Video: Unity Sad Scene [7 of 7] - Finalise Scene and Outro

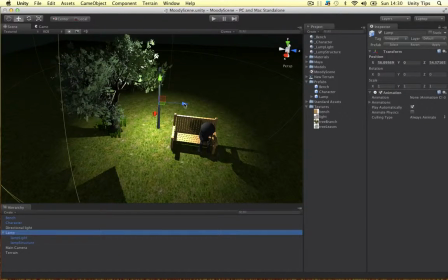4:09 So yeah that's nice. And as we move the objects the shadows totally changed so you can tweak it how you want.
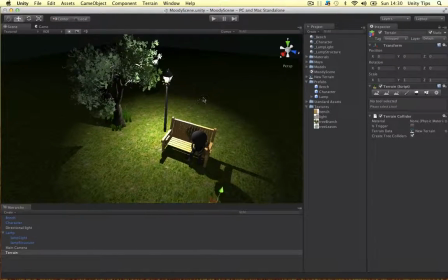4:18 That was pretty nice didn't it? So there you go guys, I'm gonna save this out now.
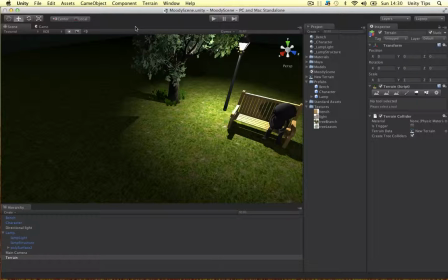4:24 What's next? I just want to add a bit of detail to the tree so I'm just gonna put in a plane if I can find it.
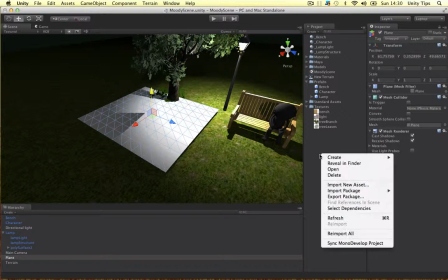4:34 A plane that's the one. Bit of a brain freeze there. so I'm gonna make two more materials tree
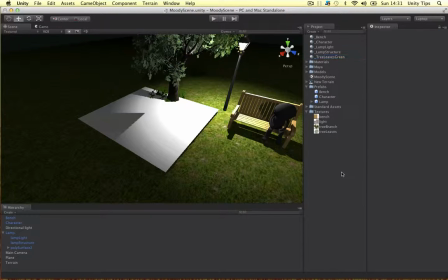4:43 leaves green for example and another one tree leaves brown say that for the for both of these I'm going to put
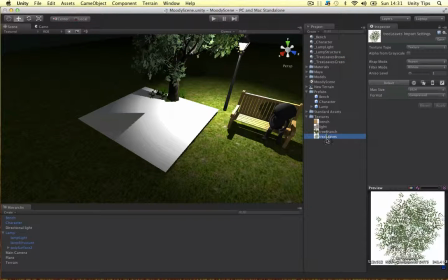4:55 my texture here I imported these two before the video I imported the tree leaves and this tree branch
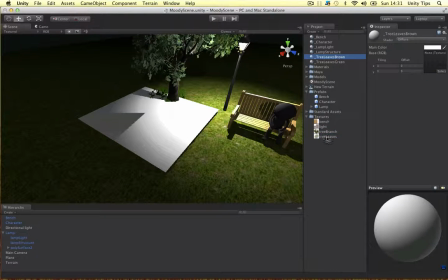5:00 so for the trees brown stick the leaves in same for the green
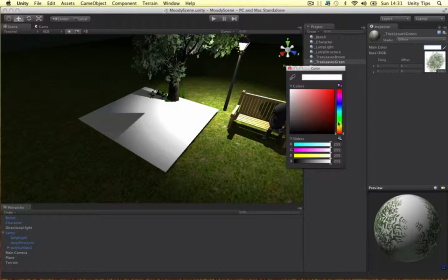5:07 oops try again so for the green guys i'm just going to put this kind of like a green color like that and
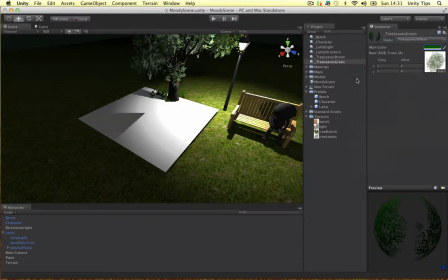5:13 try to make it a transparent diffuse so as you can see it looks pretty nice let's do the same for this one but make it brown instead this is a really nice trick to add more detail to your scene so transparent planes transparent diffuse that's all right i think and for the green let's stick it on here.
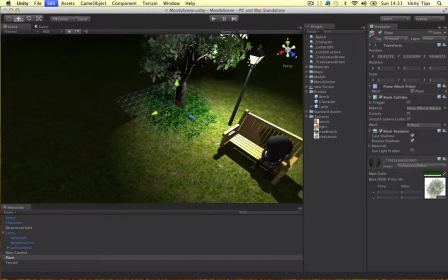5:34 Alright, let's put it into place. So the leaves have been falling from the tree for a while.
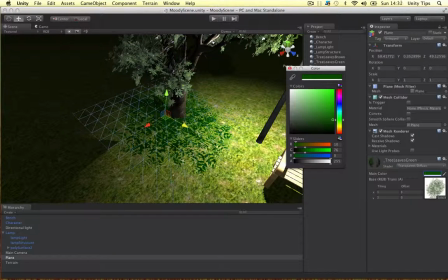5:40 Let's just say that. So it's standing out a bit. It's meant to be a sad, lonely scene. I don't want these to be too bright. So I'm just going to put the transparency down a bit. Make them a bit darker. Alright, so let's just call these leaves green. Let's duplicate it.
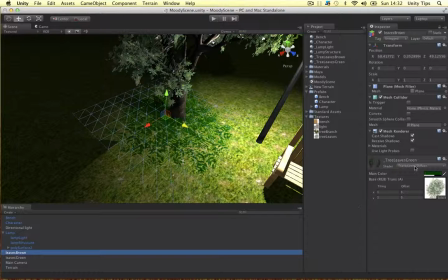5:59 Let's call this one leaves brown. We're just going to replace the material so we could drag it on here. We want the green to appear above the brown because they fall on top of the dead ones.
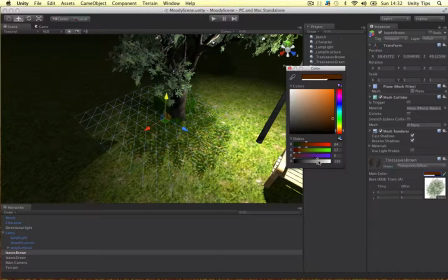6:17 Just for the brown I'm just going to make this a bit lighter so they don't stand out and I'm just going to rotate it a bit more random.
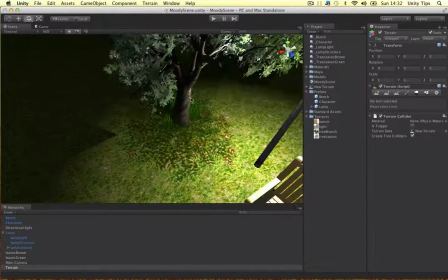6:26 Alright guys, so simple as that, it looks a lot nicer now, it looks a bit more natural, the leaves have been falling down.
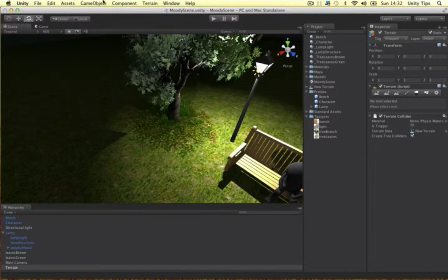6:32 And the last thing, let's make another plane. Let's make it a bit smaller, and I'm going to put the tree branch on here, so that's, just going to drag it on this time.
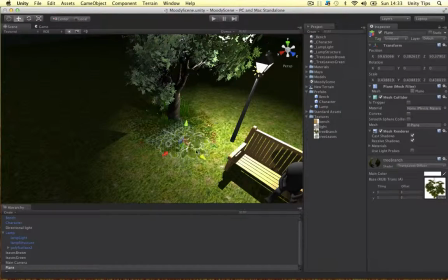6:47 Let's make a transparent diffuse again. So I haven't cut this out very well, there's a bit of white here and stuff, it doesn't look that good.
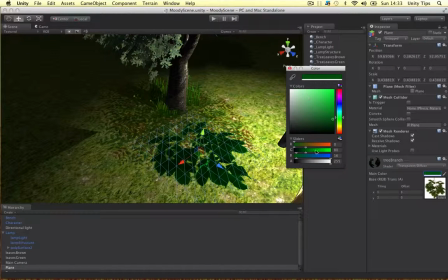6:55 So I'm just going to make this into kind of a dark green, make the transparency go down a bit.
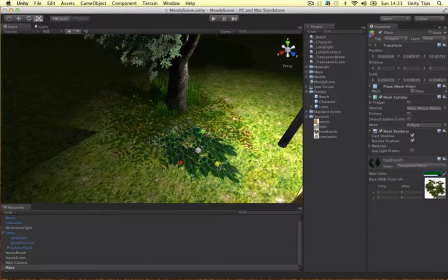7:01 Let's shape it in the right way, so let's bring this in a bit. Let's rotate it a bit and then just bring it down. Way too big, just make it a bit smaller. Alright guys, so there you go, the branch has fallen down as well.
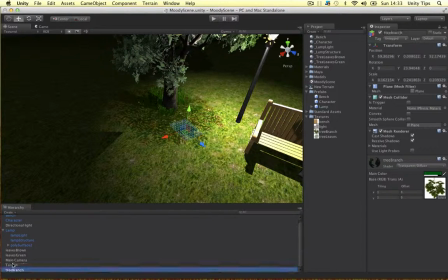7:22 Let's name this tree branch, again let's rotate it a bit, a bit random.
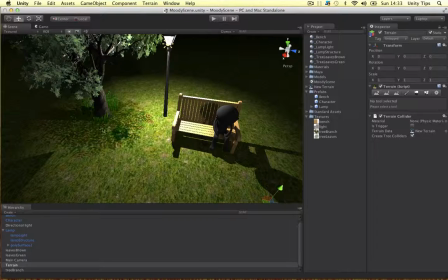7:31 Alright guys, so it's a really nice trick, just add detail to your scene, so that's that.
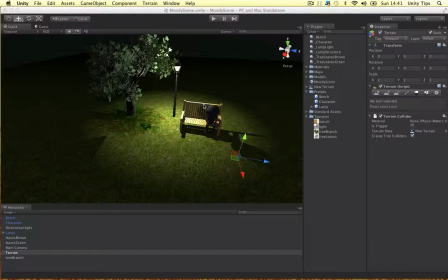7:37 So the last thing I want to do is make a particle effect. I just want to create some particles to flow down here very slowly just to add the extra feel to the scene. so let's do that now,
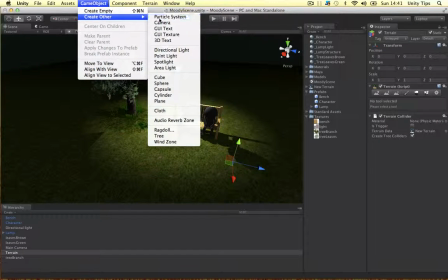7:50 let's add another game object and a particle system